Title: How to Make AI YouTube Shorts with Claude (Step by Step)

And because every video is generated from scratch, there's nothing here for anyone to copyright strike.
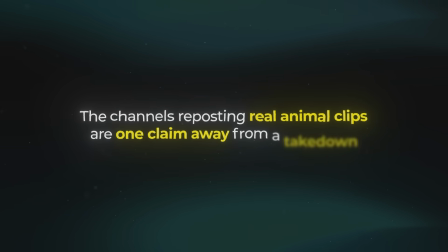8:15 The channels reposting real animal clips are one claim away from a takedown, but originals like these can't be touched. So in one batch, all 7 videos get generated, and the whole ranked lineup finally comes to life as real footage. But 7 raw 8-second videos aren't a short yet, and the ranking is where they actually become one. And now for the part that decides whether someone watches your whole short or scrolls past it after a few seconds.
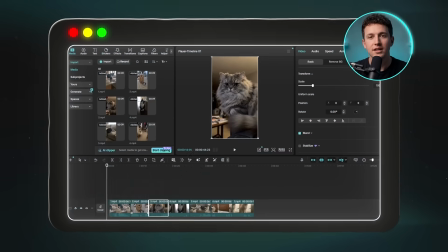8:39 It really comes down to just a few things in the edit, so let me take you through each one. Every video generates at 8 seconds, but you trim each one down to about 5 or 6. You're cutting the slower parts where the cat is just staring at the camera, because those frozen parts are exactly where the whole thing starts to look like AI.
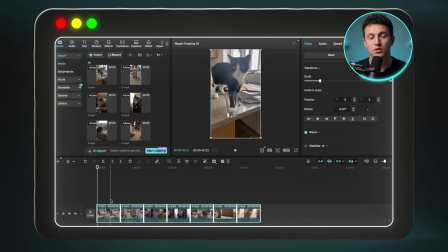8:55 On the criminal video, for example, I'll cut a couple seconds off the front, so it opens right as the cat shoves the glass, not on the buildup before it.
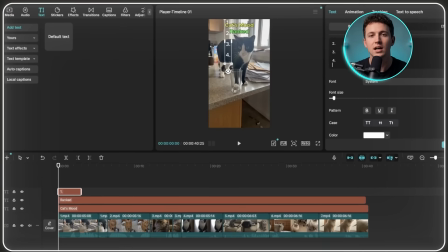9:03 Then the videos go in a countdown, from number 7 up to number 1, worst mood to the winner.
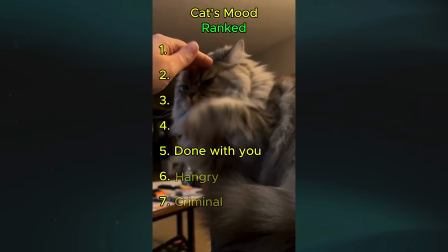9:08 And I'll run it in that exact order on purpose, because going from the last place to a winner is what actually holds people's attention. They keep watching just to find out which mood ends up number 1. But the next important thing is the text on screen, and this is where you copy the reference channel exactly. The title always goes in 2 rows, never 1 and never 3, because 2 lines are the easiest thing to read with a quick look, and it stands out the most on screen.
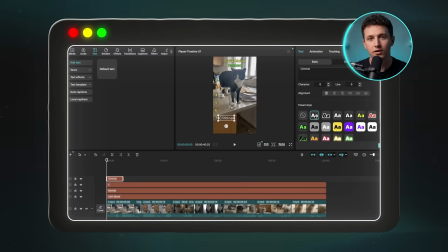9:31 You also highlight the keywords in color to make it even more appealing to the eye.
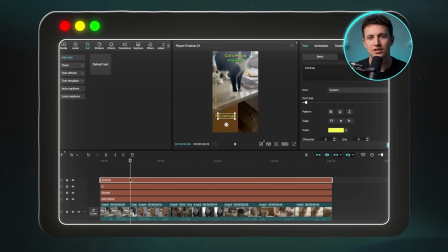9:36 Then the ranking runs down the side as a column, every number from 1 to 7 showing the whole time, and each mood label gets revealed as its video plays.
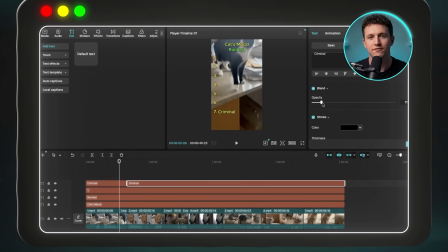9:44 That whole setup is the single easiest way to grab someone's attention in the first second, because the moment they see a ranking ranking, they want to know how it plays out.
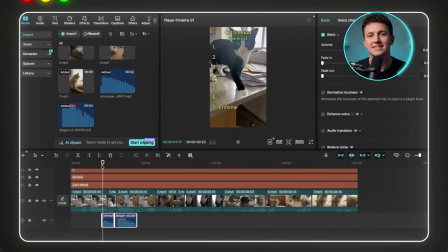9:51 And the last thing is the sound. So you put meme-style music under it and a trending sound effect on the big hits, like a loud one right when the glass smashes.
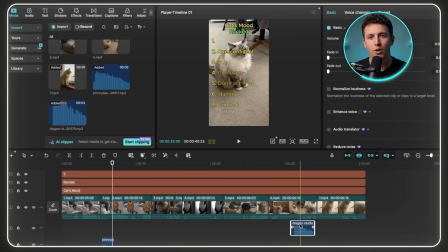9:59 Those sound effects matter as much as the footage, because they're a big part of what keeps someone watching all the way to the end.
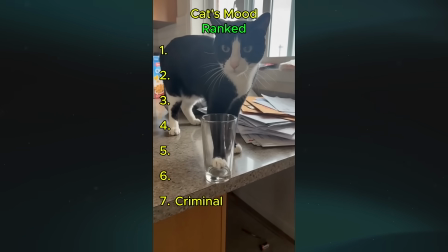10:07 No. Hey, no, no, no!
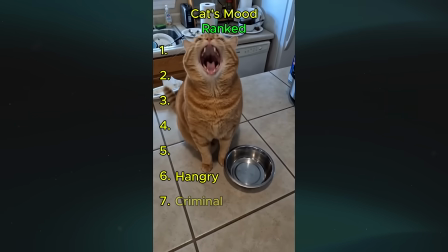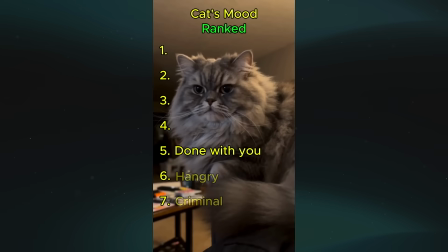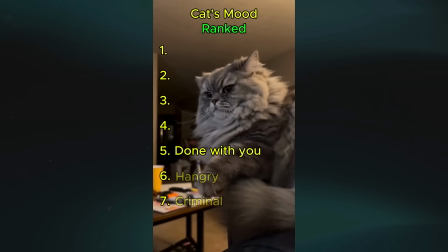10:19 Okay, okay, wow.
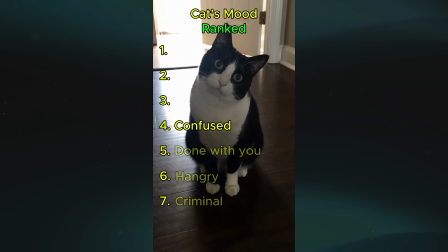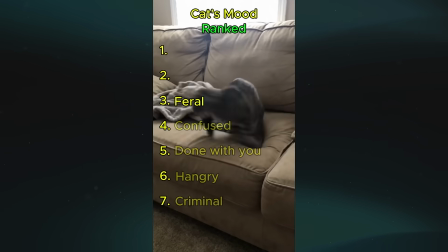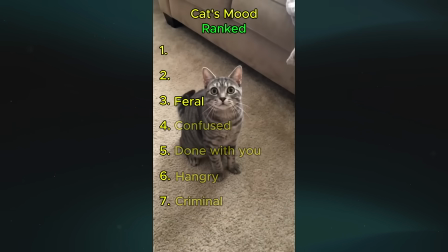10:31 That's your tail, dude.
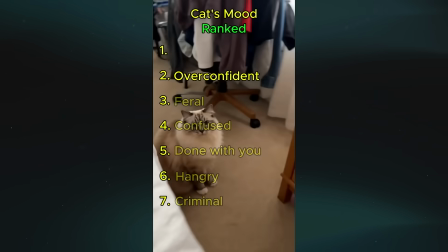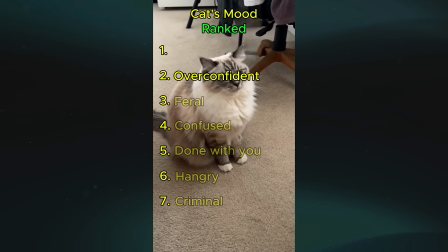10:38 Buddy.
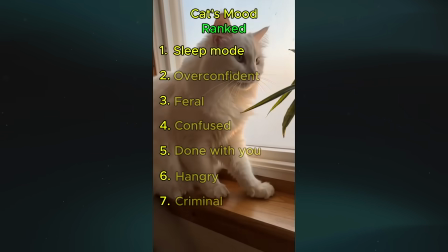10:42 He's doing it again.
And that's the finished short. 7 separate cat videos cut into one ranked countdown that reads like somebody actually filmed it.
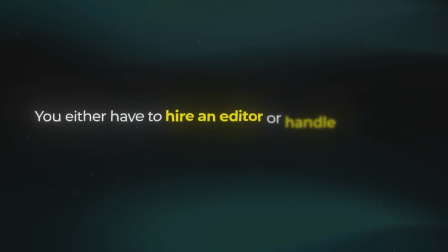10:52 But without all the tools, you either have to hire an editor or handle the whole editing process and come up with the ideas yourself. And the one thing that actually makes shorts go viral is staying consistent, which you can't do the normal way because a single video takes hours to make. So if you want your videos going viral in 60 days or less, sign up to Higgsfield with my link in the description and start making yours in minutes.
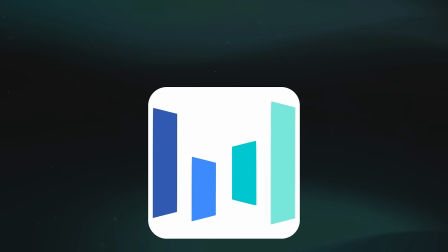11:13 And by the time you're watching this, Seedance 2.5 is already live inside Higgsfield, so if you want your ranked videos looking even more believable, that's the model to run these prompts through instead. Thanks for watching, and I'll see you in the next one.